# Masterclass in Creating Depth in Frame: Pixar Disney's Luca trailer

Hello everybody and welcome to another breakdown video. Today I'm going to be taking a look at Pixar Disney's latest offerings trailer, Luca.
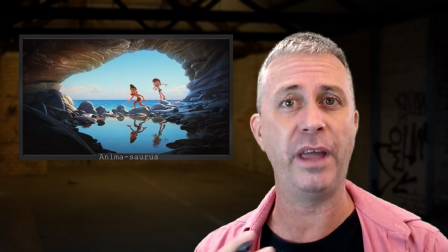There's some really cool stuff in this and they've really brought out some great ideas for
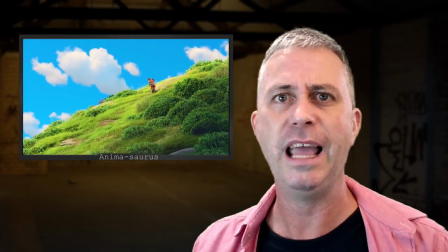how to create depth in shots and just construction of framing within shots. So let's jump into it and take a look at this masterfully crafted little piece of work.
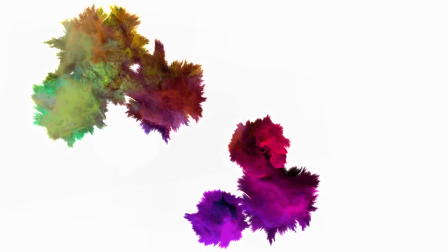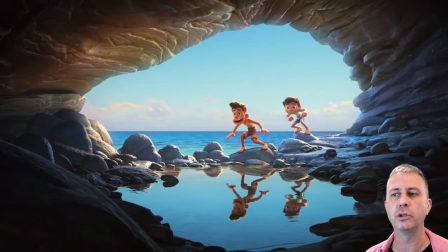So if you haven't seen the trailer to this latest short yet, it'll be down in the description below so you can find it, check it out so you can suss out all the beautiful audio that goes along with it and get an idea about what the story is and where things are going. But outside of this, I am just going to pick,
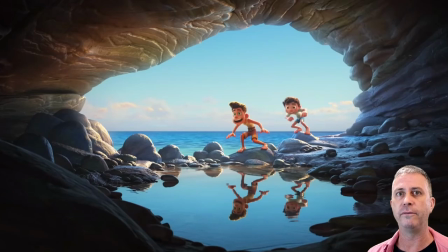I think there's like 7 shots I really want to talk about where they've done a beautiful shot of actually coming up with a story with inside the frame. So looking at what's inside the framing, what's telling the story with inside the frame, how they've used lighting to actually give some beautiful ideas for depth within their image.
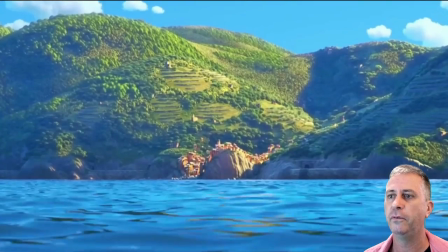So let's just jump right into it. All right, first shot I want to have a bit of a look at is this one here.
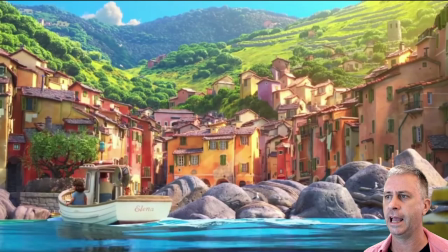It's a simple little shot of a boat just going into town, but there's some really nice framing ideas inside this. The first thing which I kind of looked at was, they haven't actually put everything dead center or flat.
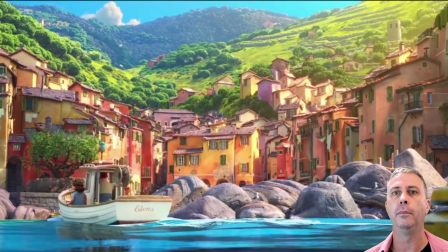The only flat thing which is sort of in here is implied. If we kind of look at what's implied, you think about the horizon line down in here, behind the rocks, you can sort of see a bit of a line at where the wharf would be.
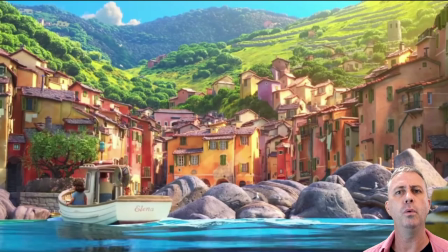You can't see a flat line there, but it's implied that it's going to be there. But what I really love about what they've done in here is they've given us these really nice shapes of a hill which lead down into a valley.
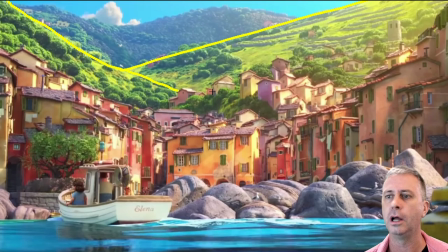And it's not just this one that leads down here and then you get this little line down here. It's also this hill back here. It kind of leads you up and back down to accentuate this downward shape. You've also got this little cloud here which brings you over to this side as well to help
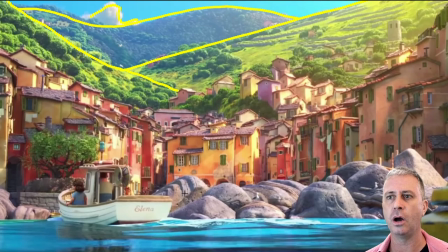lead you to thinking that this side's the frame is a bit heavier. They've also got, if you look at the shape of the way these houses come in and around inside this the wharf or the center of town.
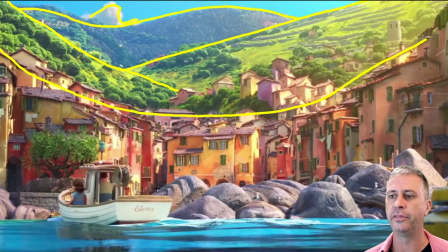There's one alley down here which is the dark spot inside this is like this little alley spot, but you've got all these roofs lead in a curve around here as well as this heavy side rocks. So if we get into looking at the rocks as well,
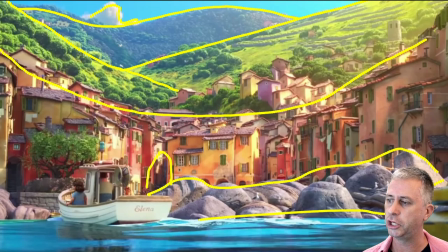and then this last little shape at the front which is the foreground. So if you look at what we've got set up on thirds, we've got thirds on this side. You've got almost a convergent of all these points here on this third,
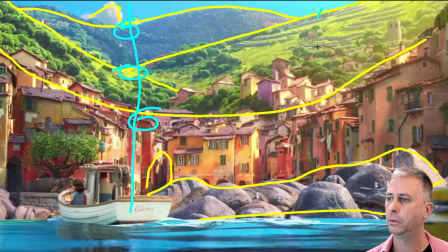and then you've got a big heavy shape which is on this third here, which all really weighs down to actually sort of balance out
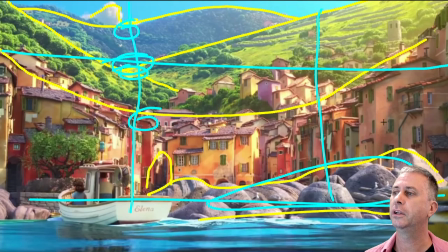where these focus points are, which give you this nice balance feel to the shot,
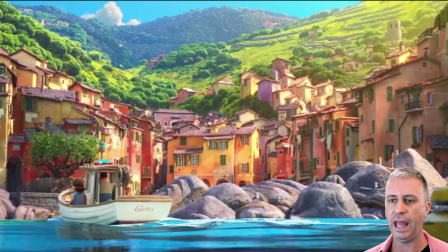even though you've got all of the action which is happening here with the boat leading you that way, and you've also got these birds up here which circle around in the shot and they're just going round and round. So you've got a little bit of motion, but you've got these nice lines.
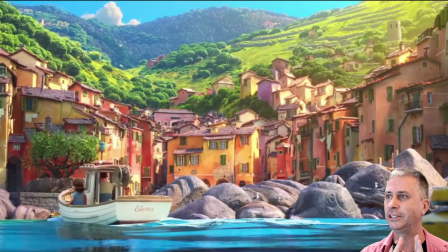On top of all of that, there's one other thing or 2 other things I want to talk about within this shot that works really well to bring it together. The first one is color. Like this middle ground here to help create the depth.
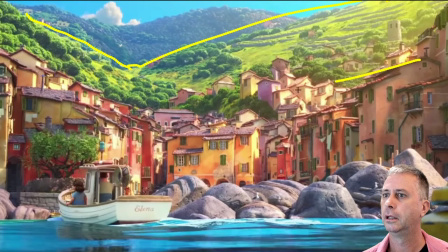This middle ground back here in the hill is a nice greeny yellow color. It's all got similar light all landing on it, and it's the really nice yellowy color. Then the background color, if we look at that,
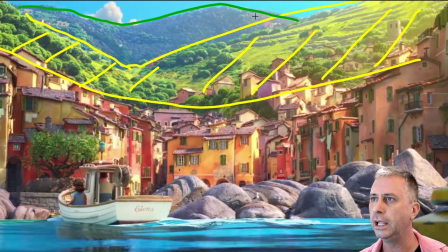this hill back in here is actually well lit or in shadow with a darker green color. So that's actually given us a clear definition between these two to create the depth that's there. And then the buildings in the front, which I thought was totally cleverest as well,
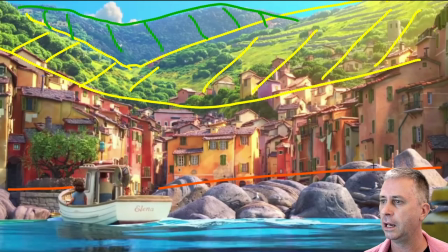are all done within a yellowy orange hue. So you've got very distinct separation between all the elements within this shot, because down the front in the water, even though the horizon line is incredibly low,
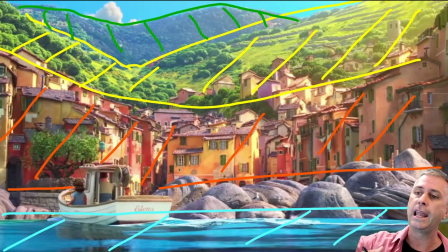you've got these different layers which layer up to create the depth within this particular shot, which I just love this. I think it's just really well constructed to get this beautiful shot of this lovely little village.
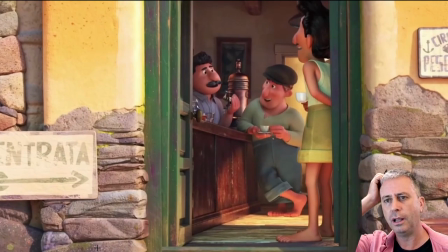Next one I want to talk about is this particular shot. I really like this shot as well. Looking at, the lines and the way they're going to lead you around within it. But I really love this frame, the way the camera, it just drifts with like the sign of the arrow here as well.
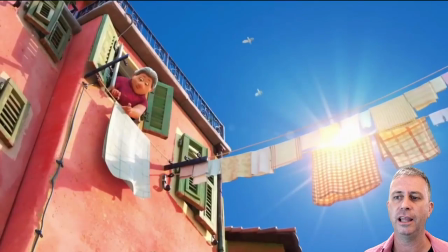You got the arrow which is pointing you that way and you're like, oh yeah, okay, what's happening? Well, the camera's drifting that way.
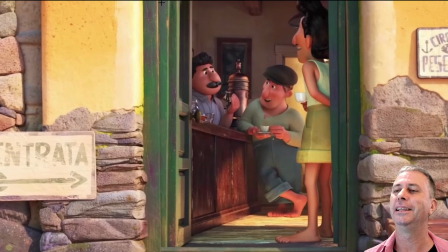I'm like, oh, that's pretty cute. But you've also got, looking back at it, you've got these, this clear frame here, the door frame inside the frame of the picture, which it really frames up your characters beautifully. I like that.
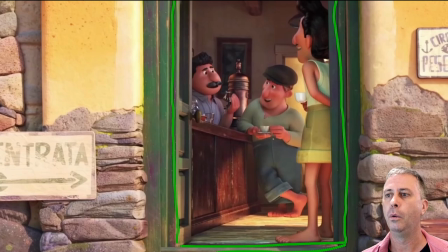Horizon line in here, when you look at the horizon line, you can guess that it's actually drawn in here, which I thought was really clever, by the bricks on the side and the rendering on the top,
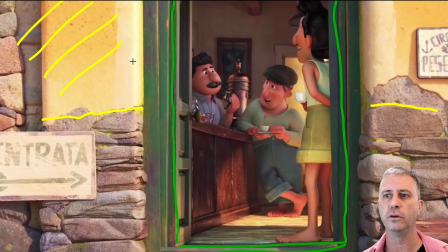which if you look at the rendering, you've got yellow, this beautiful yellow color, which is rendered on the side of the wall here. And then that yellow color, if you look at it, is repeated down in here, which is the sunlight coming through an implied window to the side here.
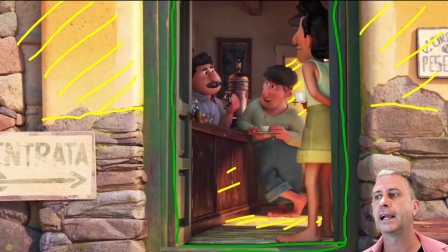And then you've also got it on this wall at the back. So that color is layered up and repeated within the shot. Then you've also got the characters are actually all in quite a darker spot.
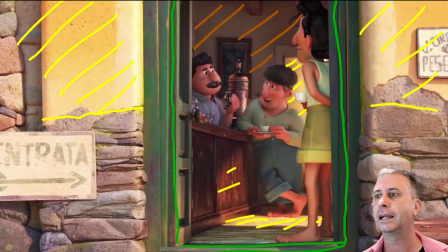If you look at them inside this room, they're darker in here. Like the walls are all darker and the roof's all darker. But because you've got the breakup of the light on the ground
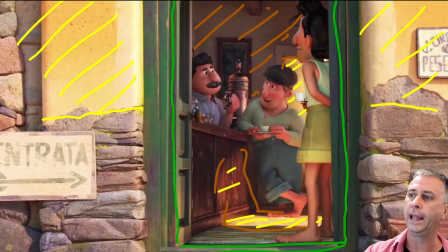and the breakup of the light coming through the doorway onto the back wall, you can actually see that there's depth there. And on top of that, they've also given us clear silhouettes. Like this guy breaks a lot of different lines here.
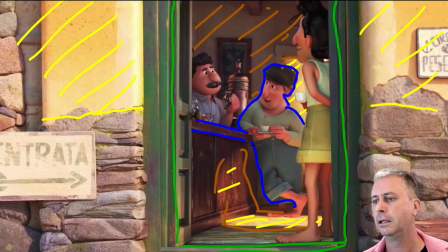You've got the lines of the bar, which come back here. You've got the lines of the door, which are split up by those two characters, and they break up. They're broken by a lot of horizontal, vertical, and distance lines.
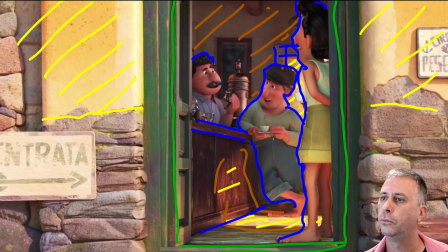So it gives them really nice, clear silhouettes, as well as having this beautiful edge lighting around them. If we look at that, you can see that he's got a real bright light that way, and if that was a true light, then he would have the light over this side, but no,
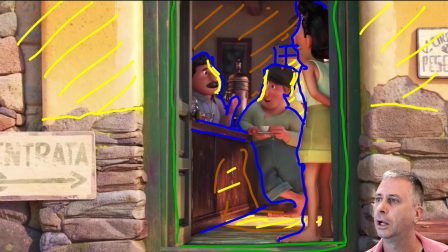he's lit up and he's got a bright light that side. This guy's also, you can see that he's got a bit of a bright light there on that one. So the characters have got light on their faces, which pops them off the darker background, as well as having the silhouette to the really bright light in the background.